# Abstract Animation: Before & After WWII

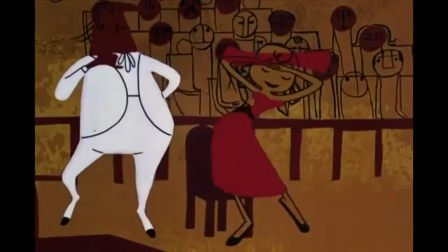(4:15)
When looking at the more curve-shaped designs of UPA, they fit more in the realm of animation due to having more minimal albeit creative worlds, as if they came from the minds of cartoonists.
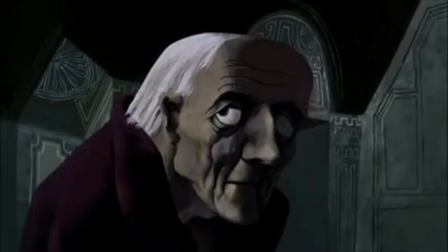(4:24)
Their art style represented the more modern graphic style of the 1940s, from minimal detail, landscapes composed of bare geometry, and limited character movements.
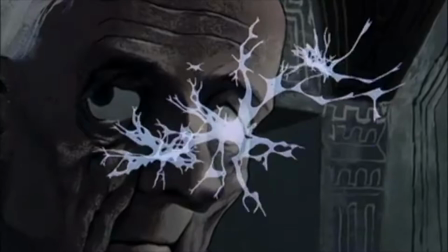(4:32)
By focusing more on style, the crew of UPA were able to challenge animation through dramatic stories rather than humor,
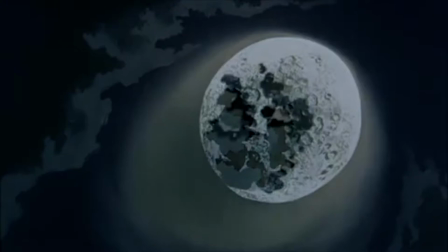(4:37)
a huge deviation from the 1930s when most animation was made to generate laughs.
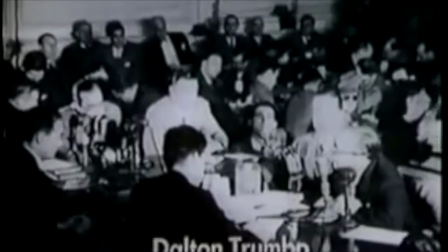(4:45)
Following the rise of both post-war art and the Cold War in the early 1950s,
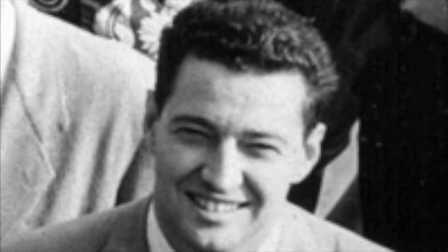(4:49)
John Hubley left UPA due to refusing to cooperate with the House Un-American Activities Committee, which got him blacklisted.
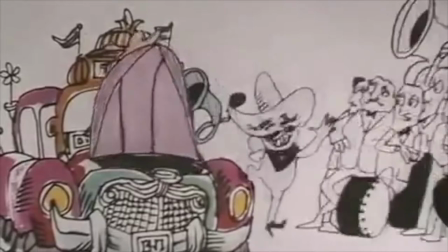(4:55)
Upon moving to New York with his wife Faith, they set up their own studio and made their own original experimental short films, including the Oscar-winning Moonbird.
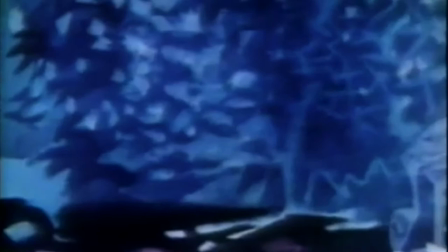(5:02)
Based on tape recordings of their son's improvised play on searching for a creature called the Moonbird, The film utilizes a neutralized and dark color scheme that adds to the mystery of searching for a strange creature,
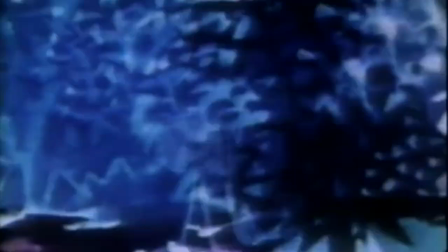(5:12)
with very dark blues and blacks at night.
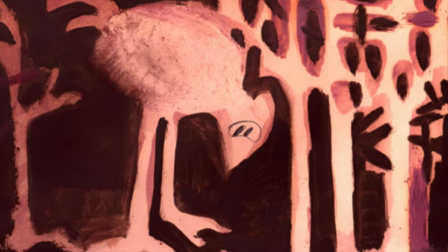(5:15)
While the boys are lively in both design and animation, the design of the moon bird itself is what stands out more due to how oversimplified it is,
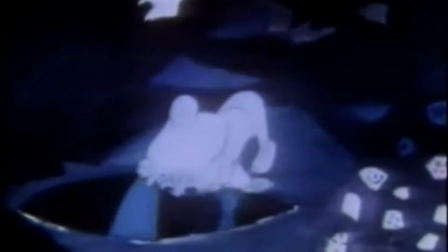(5:22)
mainly since it comes from the imagination of two little kids who only know so much about what a bird may look like.
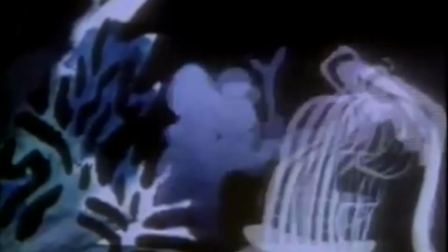(5:27)
The non-objective shapes present the film with a dreamlike quality, with the bizarre figures adding in to the mysteriousness of imaginary creatures that the mind can only see when they are young and spirited.
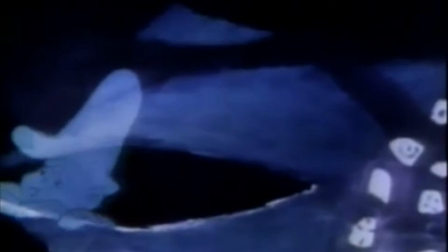(5:35)
The overall forms have a more organic structure with thick outlines caused by the dark background.
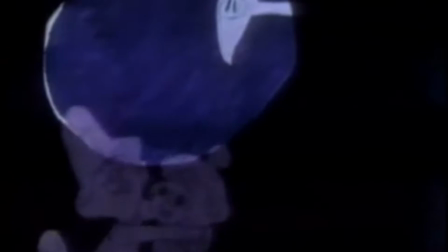(5:40)
However, the tone is also a little grim given it's macabre night setting, keeping the viewer wondering when this moon bird will show up.
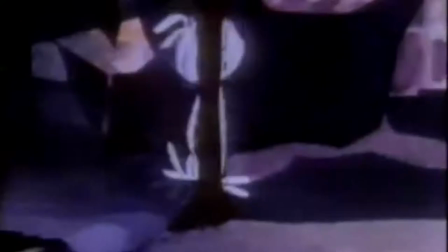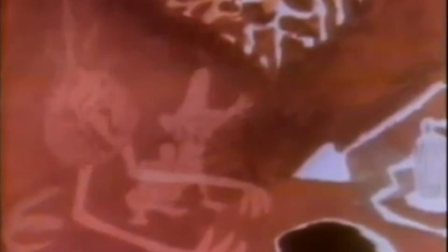(5:52)
The textures appear semi-transparent, leaving the moon bird itself to blend in with the environment.
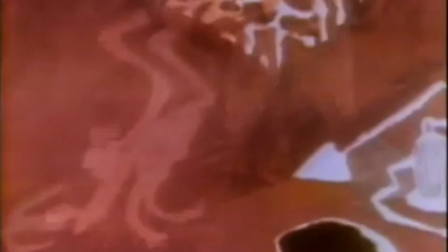(5:56)
All the mentioned formal elements highlight the macabre fantasy world of a child's imagination, and the unique animation style creates an identity for the film to let it stand out for realism.
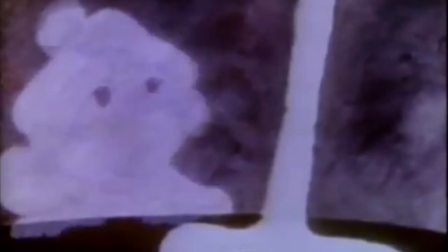(6:05)
Unlike most cartoons of the 30s, several cartoons of the 50s created a contrast between reality and fantasy and sometimes set themselves in a suspenseful tone,
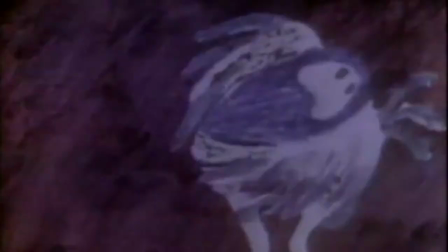(6:13)
rather than just going full loony. Going back to Europe,
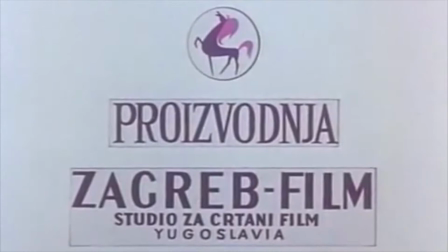(6:19)
the pioneering avant-garde works of UPA inspired many Croatian animators to form the award-winning Zagreb film of animation with their own modernist style.
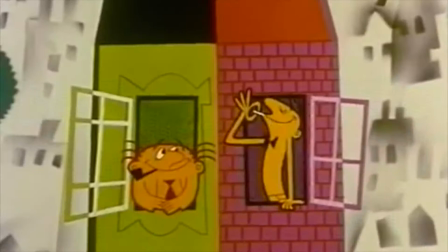(6:28)
Considering that Europe was affected by World War II worse than any other continent, one would think that their styles would be more gloomy than America's.
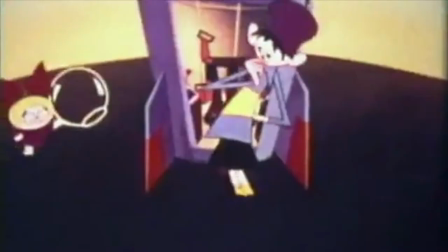(6:35)
Yet, their methods looked so similar in both form and color that one would assume they were made in America.
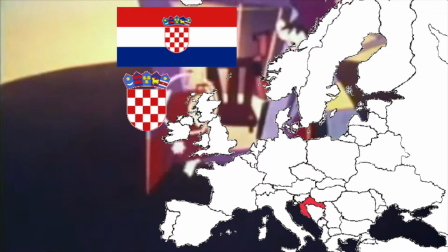(6:40)
Perhaps the reasoning was that Croatia, then Yugoslavia, split from the communist regime led by Stalin in 1948,
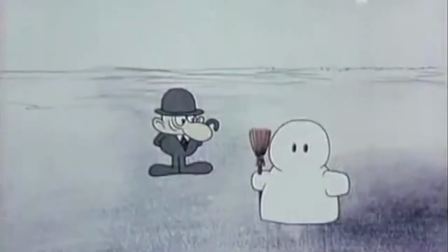(6:46)
allowing artists to create their work without much censorship or Soviet realism. As a result, the artists created their own films the way they wanted,
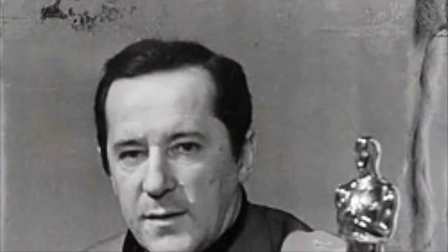(6:54)
resulting in boldly entertaining cartoons unified in design, tone, and message, another revolutionary step in steering towards abstract designs.
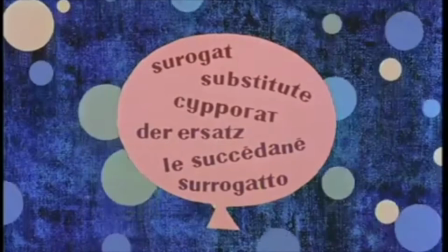(7:01)
Co-founder of Zagreb film, Tuzan Vukotic, won an Oscar for his short film Surrogate, making him the first foreign animator to win the prestigious award.
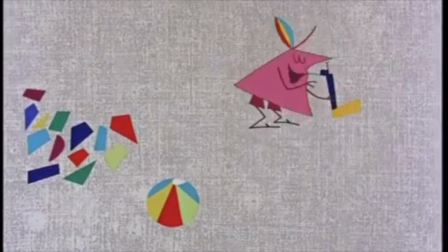(7:10)
The short is a dark comedic tale of a man who uses inflatable substitutes as everyday objects while going to the beach,
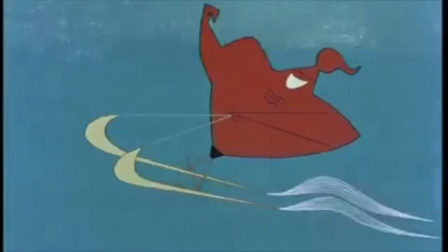(7:15)
such as a scantily clad woman, a buff surfer, and even a shark.
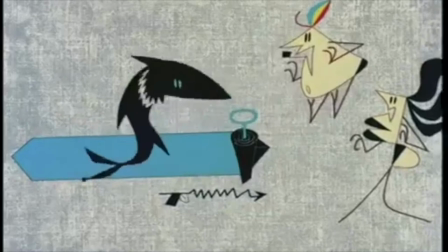(7:20)
Alongside being really funny, the oversimplified geometric characters and props really display an abstract setting while still resembling our own world.
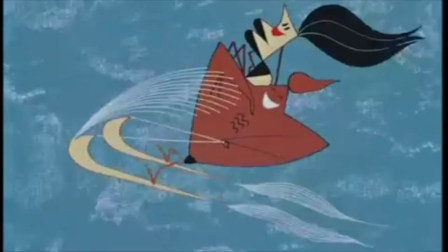(7:27)
The flat angled characters look like real-world objects that have been reduced to their basic shape structures, such as triangular noses and circular stomachs.
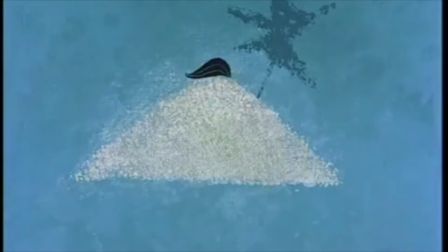(7:36)
In addition, the water has a more textured approach that is created in various use of blues.
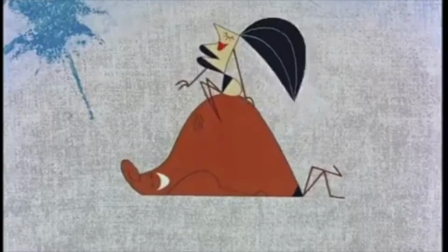(7:41)
This adds to the simple story that satirizes the modern age and how self-absorbed people can get in their own vanities,
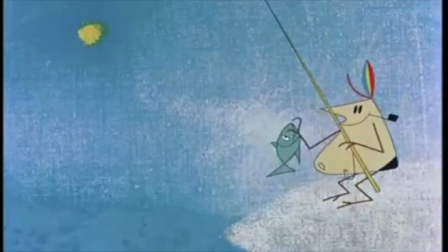(7:46)
mainly by trying to overcomplicate things when life in itself is relatively simple. Considering that everything the man uses is a substitute that needs inflation at work,
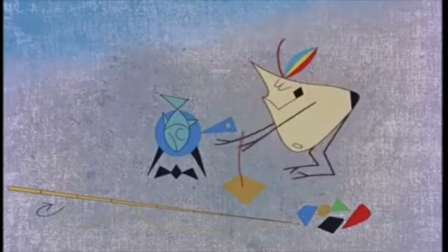(7:55)
it's possible that the short is a commentary on how life is so basic, even though we try to make it more complex.
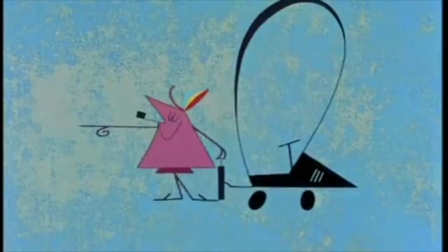(8:01)
Where Moonbird was an emphasis on child simplicity, this short satirizes the absurdities of life and self-importance of oneself,
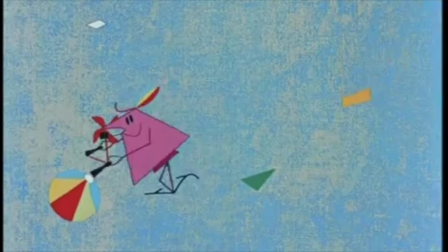(8:07)
something common in a post-World War II era when people were mocking how others interpreted life.